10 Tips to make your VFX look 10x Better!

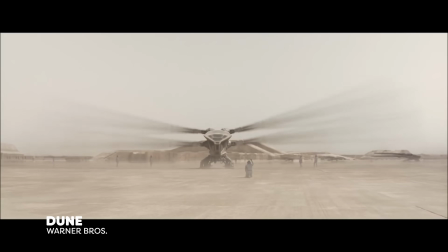0s
In a world full of VIA VIX and CGI, we know it's the authentic ones that reign supreme.
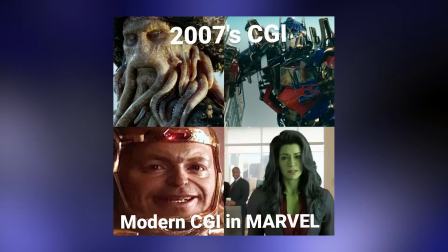5s
Bad VIA VIX? Well, they get meme-ified and nobody wants to be the laughing stock of the internet. So to help you avoid such fate, I'm bringing you 10 simple VIA VIX tips that will enhance your work, making it more realistic. And hey, no one's turning me into a meme, not on my watch. Firstly, an essential tip for those still green behind the ears.
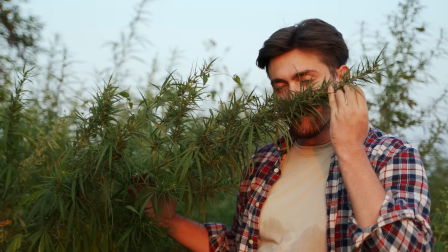23s
Always consider your environment and every element within your shot. For instance, you're creating an energy effect while standing on grass.
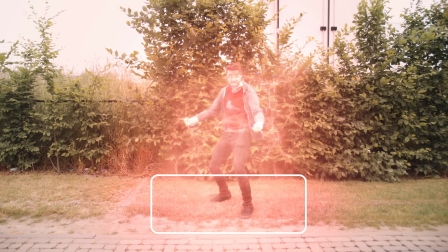31s
Now, you need to make sure that everything from the grass beneath your subjects' feet to their hair and clothes responds to that energy. Create a wind effect using a leaf blower if needed. The same goes for lighting. That needs to be replicated with a real-world light source. And for those things that can be mimicked in real life like heatwaves, well, post-production is your savior. Maxon has a fantastic effect to simulate heatwaves and much more. So choose your assets wisely and take your environment into account. Next, a nugget of wisdom I gathered from my own editors. Pick your camera movement wisely.
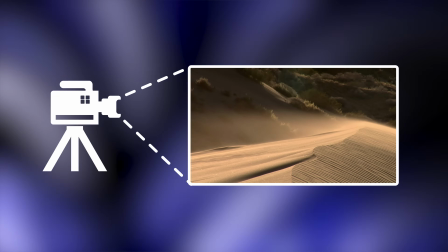64s
It'll save you lots of trouble during post-production. A still tripod shot, though less dramatic, is a safe bet. But if you're up for a challenge, opting for a moving shot can pay off. Just make sure it aligns with your assets and your vision.
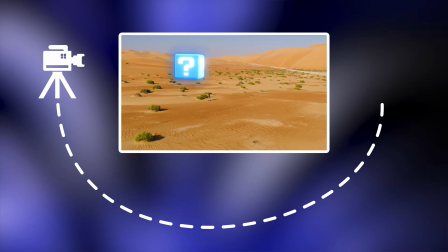78s
If 3D assets are your tools of choice, you've got more freedom to move around. But if you're playing around in After Effects with 2D assets, you're a bit more confined.
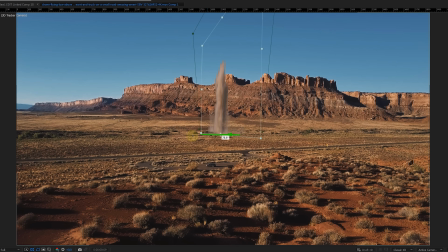87s
Meaning that you can't move around them without the audience noticing that they're fake. So remember to think ahead. Now, onto an absolute must-do when using ViaVix assets, color matching them properly.
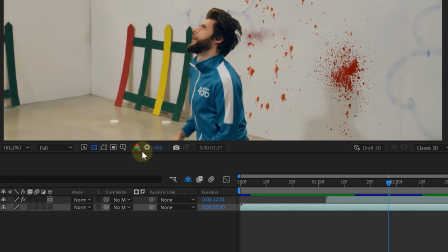98s
And I'm not just talking about eyeballing it with Lumetri. I mean, do some really in-depth color matching with your color management settings.
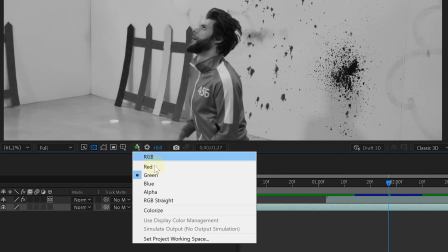105s
With this small button right here, you can view each RGB channel individually, enabling you to adjust each channel to a perfect color match.
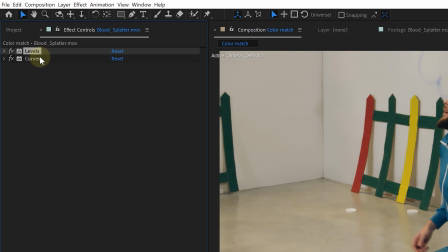113s
For this we can use the levels or curves effects. Want to take it a step further?
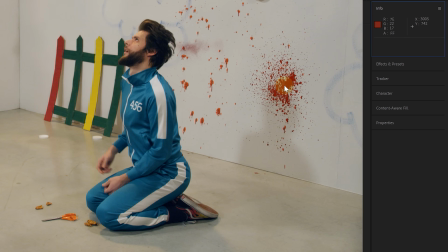118s
The info panel will give you the exact RGB values or U saturation and brightness values of any part of your shot. Just move your mouse over it, so let's say I want to color match this blood spatter, which I again got from the 5 day deal bundle.
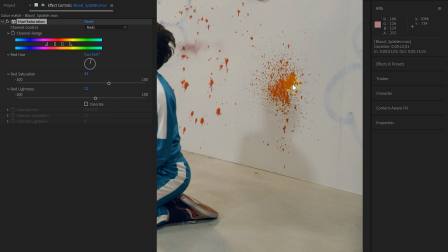131s
First I will use the info panel and RGB values to match the red values of my blood clip with that of the original shot.
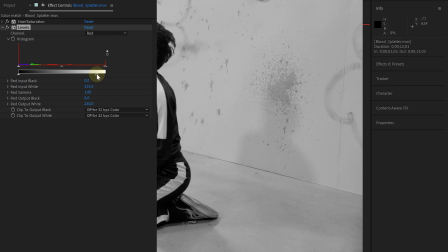138s
Next, I will use the Hue, Saturation and Brightness values together with the Levels effect to match the shadows and highlights of both clips for each separate color channel, giving me the most control over my color matching. Now, here's one about blending your smoke assets like a pro.
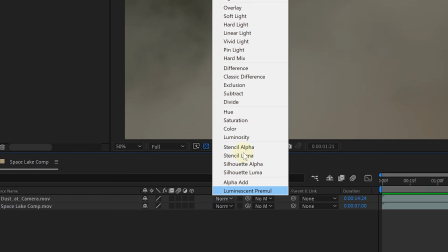152s
Gone are the days when you'd use a basic screen blending mode like a VIA VIX rookie.
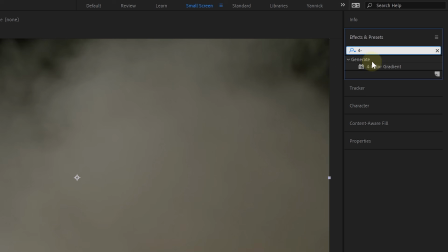157s
Instead, we'll create an adjustment layer, add a four color gradient effect to it,
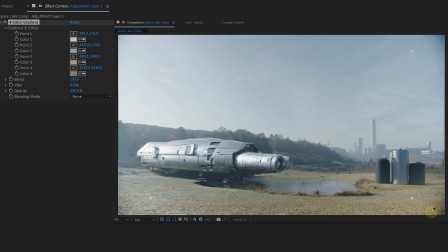162s
and then sample the colors from our original shot and then use the smoke clip as a track matte.
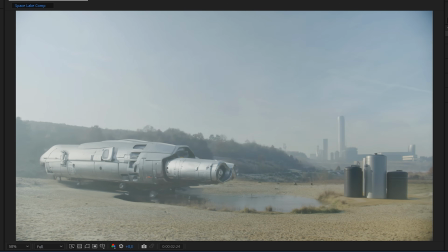167s
Your smoke clip will look like it belongs into the original shot now. Easy. Next up, a handy depth of field tip.
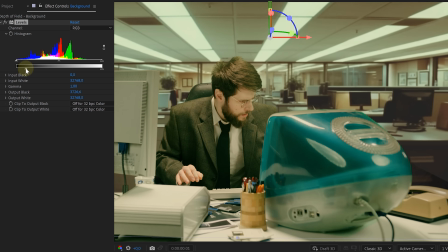173s
Remember, the further away something is, the less contrasty it gets. And with the levels effect, we can easily nail that.
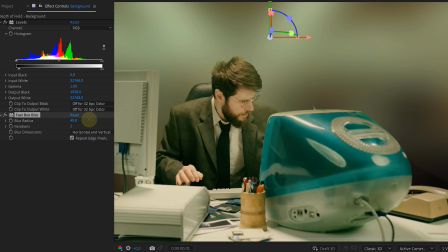180s
Now, for the blur, in my early days, I thought the fast box blur effect was the real deal.
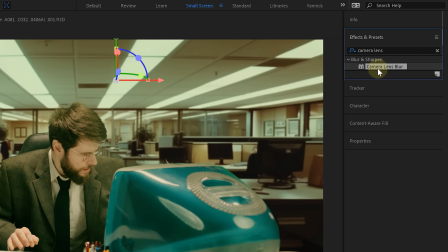185s
But oh boy, was I wrong. Enter the camera lens blur effect. It's like a secret ingredient that adds the professional touch, giving you realistic bokeh.
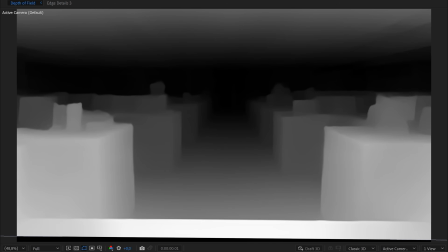194s
Plus you can use height maps or custom gradients to control the blur. Boom, game changer. Onto tip number six, I think. I mean, who's counting? Anyways, it's time to hit the books. You're not going to fool anyone with a lame Viabix fighter if you've never seen how fire behaves.
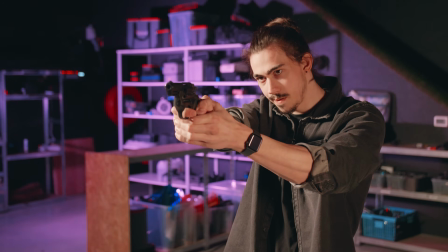209s
Want to show off a gunfire scene? Then buddy, you need to know how muzzle flashes work. First of all, size does matter.
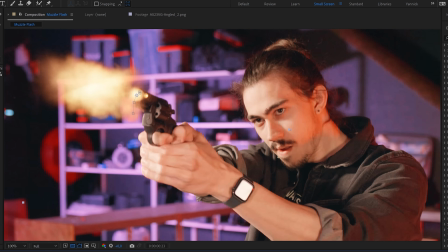216s
Don't make them too small. Next, they're not following your gun. They exist in a 3D space and have their own movement.
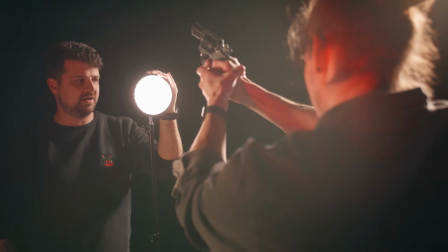222s
Something I really find important, always use real-life light sources to mimic the flash of the gunshot.
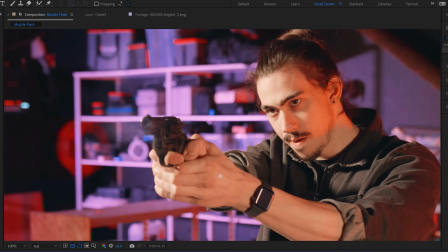229s
And last, don't forget those pressurized cloud buff assets to completely sell the effect. So remember kids, homework can save your VFVX career, as well as some of the amazing cinematography courses in the 5-day deal bundle. Alright, the next tip might sound strange, but bear with me. Add mistakes to your VFVX.
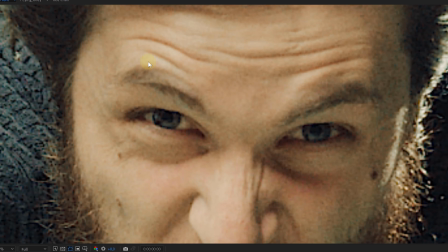247s
Now I'm talking about natural flaws that exist in real footage, like grain, chromatic aberration and lens distortion.
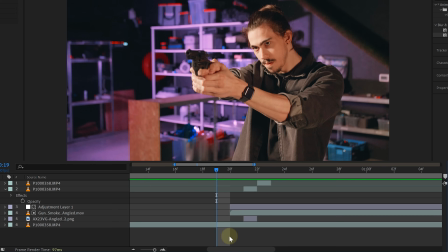254s
Once you've added them to your VFX assets they'll land more seamlessly. Heck, you can even add extra mistakes like a rolling shutter during gunfire.
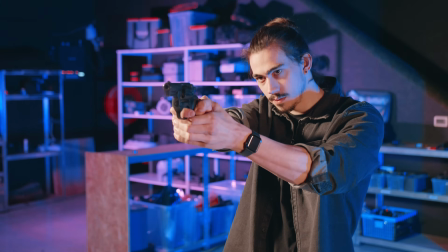262s
Something you rarely see in VFX shots but it can add a pinch of authenticity. Though not all mistakes are created equal.
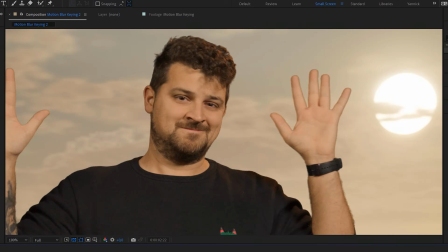269s
You know what grinds my gears? What is it? The lack of motion blur when you green key.
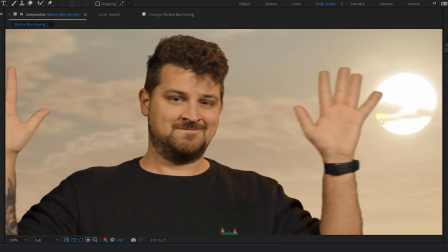274s
So in this tip let me show you how to avoid these hard greenish smears where there should be motion blur.
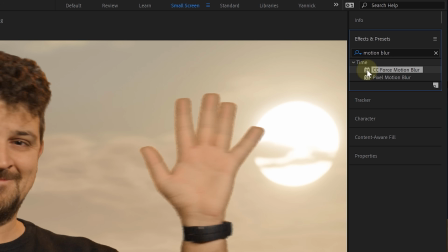279s
After Effects has several effects to add back that motion blur, like the Pixel Motion Blur effect and CC Force Motion Blur. But let me show you a better one, the Refine Hard Net effect. This effect gives you almost the same options as you have when rotoscoping.
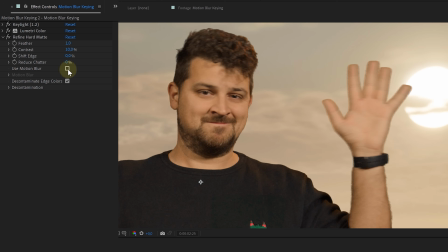294s
You can feather, shift edges, reduce shatter. But why I use it on almost every green key is the Motion Blur option. It brings back a beautiful motion blur and it gives me a whole lot more extra control over the key that I just pulled.
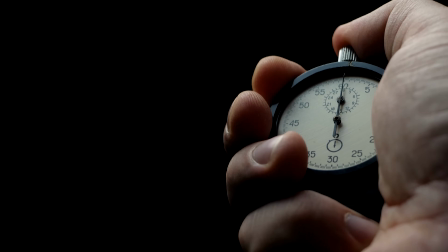307s
Now, as we sprint towards the finish line, remember timing is everything. And some viavics will just look bad when timed incorrectly.
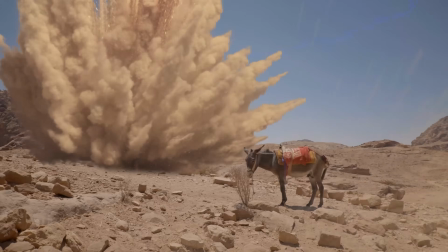315s
Let's talk about adding camera shake after an explosion. If the explosion is close, shake it like you're in an earthquake.
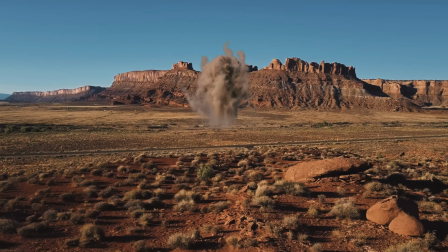321s
If it's far away, you'll first of all need a delay as the shockwave takes time to reach you.
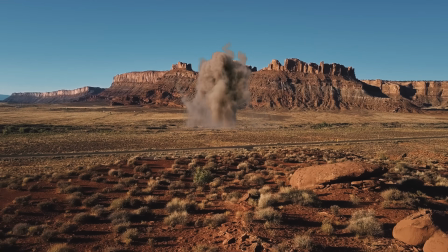325s
Meaning that the camera shake also starts later than the actual fireball that you can see in the distance. Makes sense, right? Now for the grand finale, let's wrap it up with a light wrap.
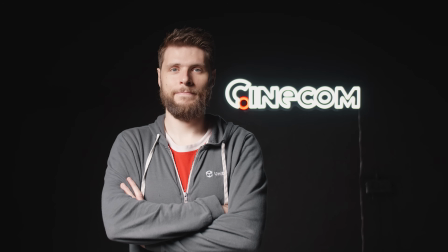335s
I'm not talking about M&M's dropping bars, but the effect of light wrapping around your subject when there's a light source behind them.
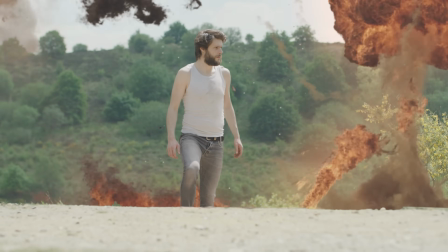342s
This is the same when you are creating certain effects, like if there is an explosion behind your subject, there needs to be light from the fire on your subject.
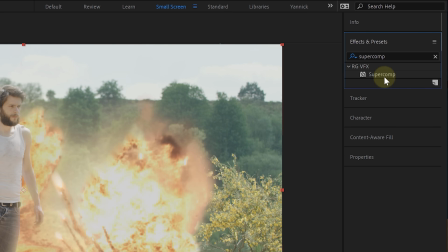349s
A light wrap. And this is easily achieved in post-production.
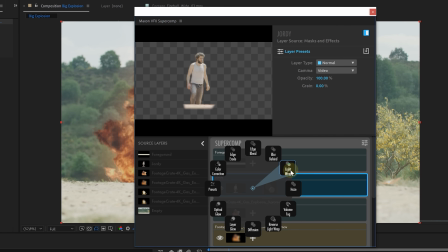352s
Maxxon actually has a light wrap which delivers stunning results, but you can also work with masks to achieve the same effects. Hello, thank you so much for watching guys and as always, stay creative.